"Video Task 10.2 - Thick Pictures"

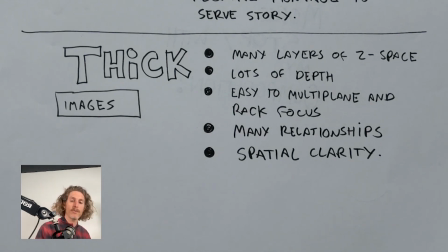8:07 thick images can do all of those things, and because of all this, concept art, which is your ultimate goal here, tends to be very thick.
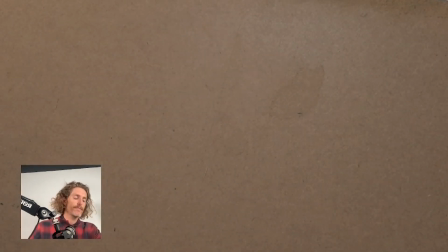8:23 We would never. Here's some examples. We would almost never have a piece of concept art that looked like this, right?
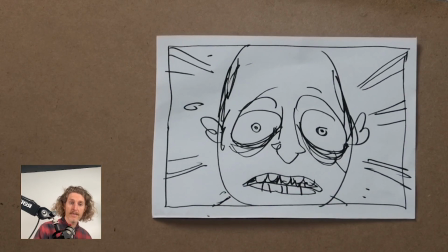8:33 It's flat. It's got no relationships. This shot could only work if we've been well set up prior to this shot.
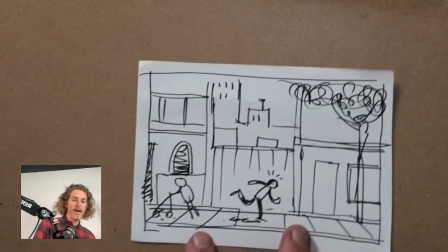8:45 Whereas an image like this has a lot more going on.
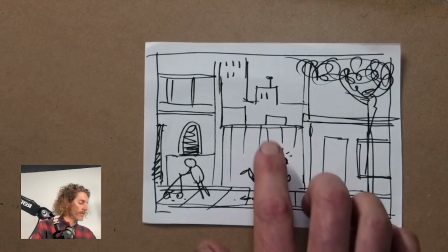8:53 It's got a city in the background.
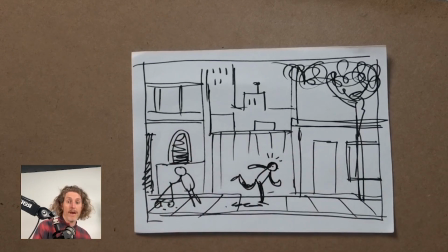8:56 In the medium background, we've got terrace houses, so we could perhaps put some real Sydney locations into here.
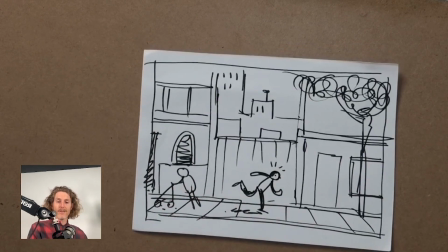9:03 We've got extras, like characters who aren't involved in the story, and that's a big part of making a story feel believable. We've got a tree, there's possibly some light and shadow opportunities here,
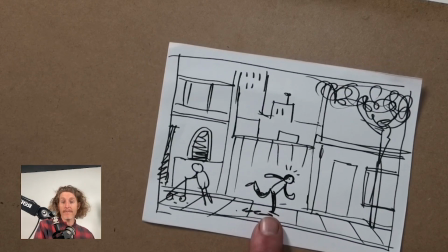9:16 and we've got our character who's perhaps having a very similar emotional moment,
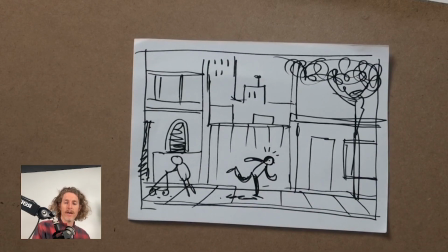9:22 but that's shown through body language and through a kind of kinetic movement.
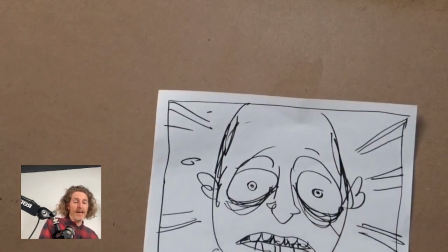9:30 So one of the problems is that everyone loves this shot.
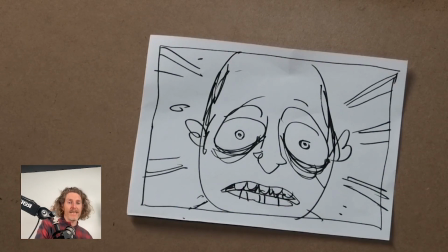9:34 Every single storyboard that any animation student has ever done has this shot, which is a single face close-up reaction shot.
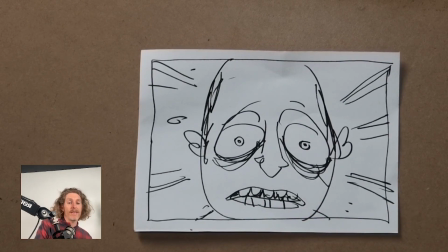9:43 And it is my belief that this shot is only allowed if you've earned it So a thin shot can be really powerful. But it has to be earned through making a thick shot.
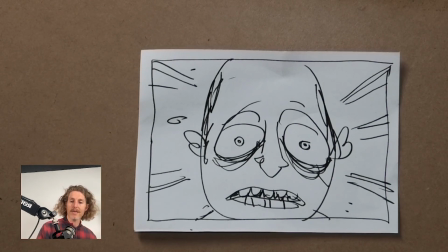10:03 And in my story that I've drawn here, I don't think I have the right thick shot yet.
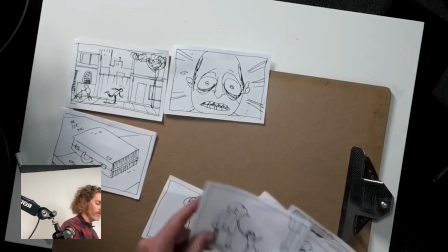10:11 So that's what I'm going to do. I'm going to take my all of my information, all of my visual information,
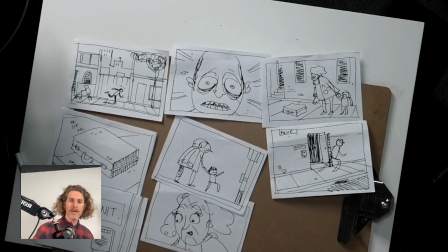10:18 and I'm going to try and put as much into a single image as I can.
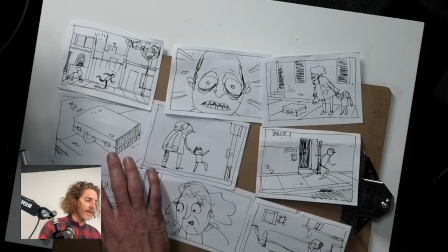10:25 And this is the challenge I want you to start taking on as part of your concept art assignment.
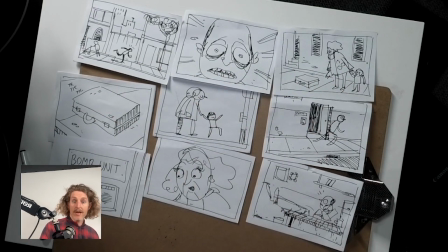10:33 This is kind of one way to plan some concept art.
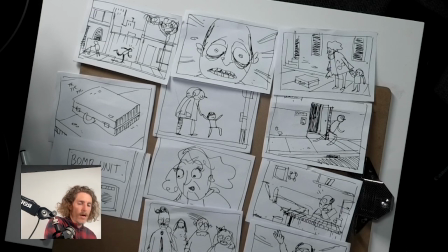10:39 So I want a single image
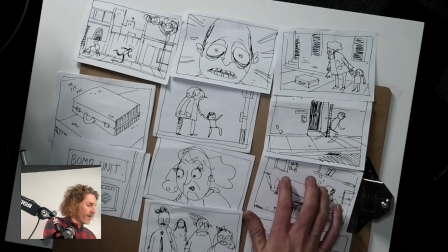10:45 that shows the kinetic body language of this guy running,
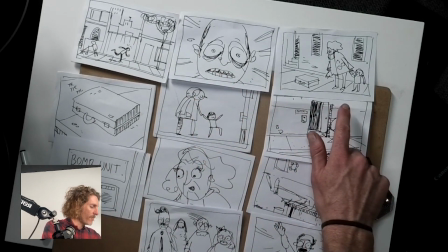10:51 something about this expression. I want the relationship between the suitcase, this proximity between the vulnerable citizens and the suitcase.
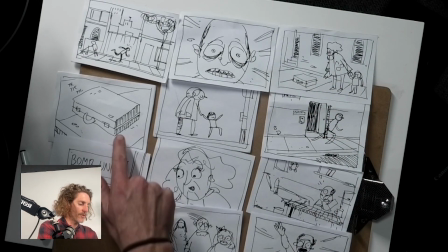11:03 I want the suitcase, but I think I can probably do that with that one.
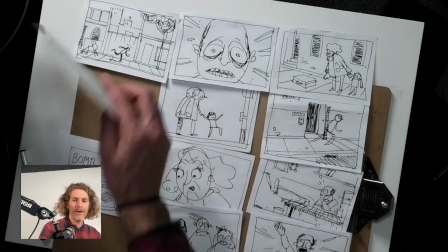11:08 So let's take that one away. I don't think I need that.
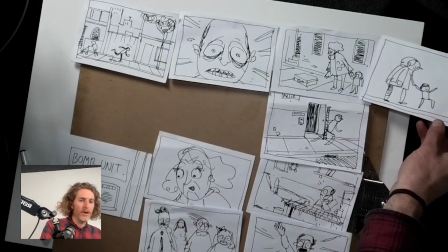11:12 I think I can maybe do these two almost in this one and this one almost in the same moment.
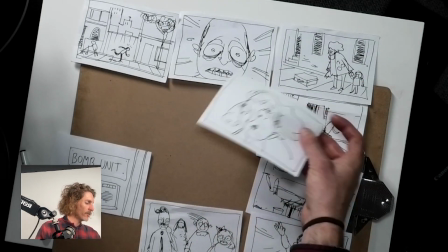11:19 So I'll take that away. I think I can include her expression here in that one.
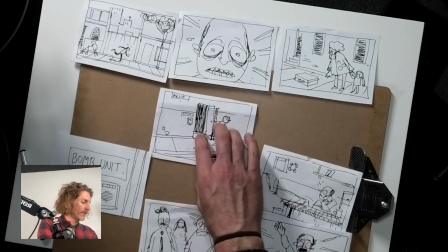11:26 So I'll take that one away. Now this is going to be a challenge. This guy busting out of the police station door.
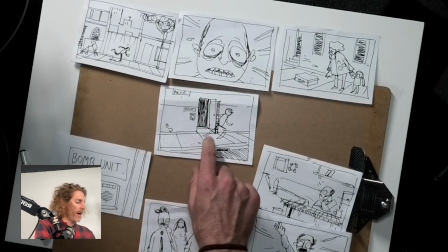11:35 I don't think I can use this one.
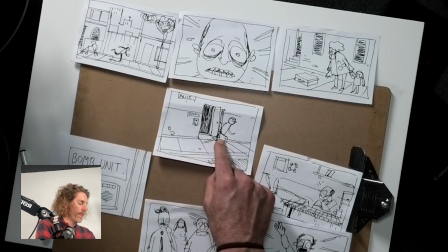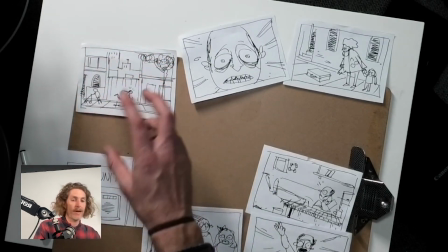11:45 And this one, maybe I can include the buildings in the background or some sort of all of this background information in the background
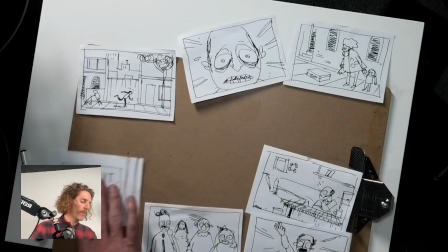11:53 of my drawing. But what I do, I think I will use the bomb unit.
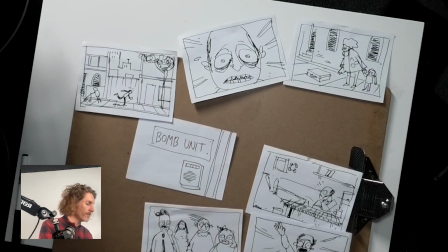11:58 I need the word bomb in here somewhere, or else nobody's going to understand what this suitcase is or why anyone cares.
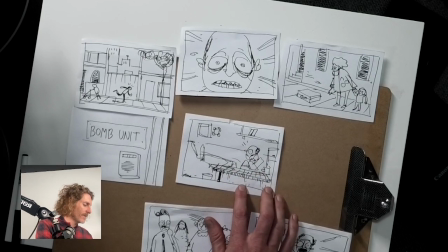12:08 This one, which is like the setup scene. I'm not sure I can include that.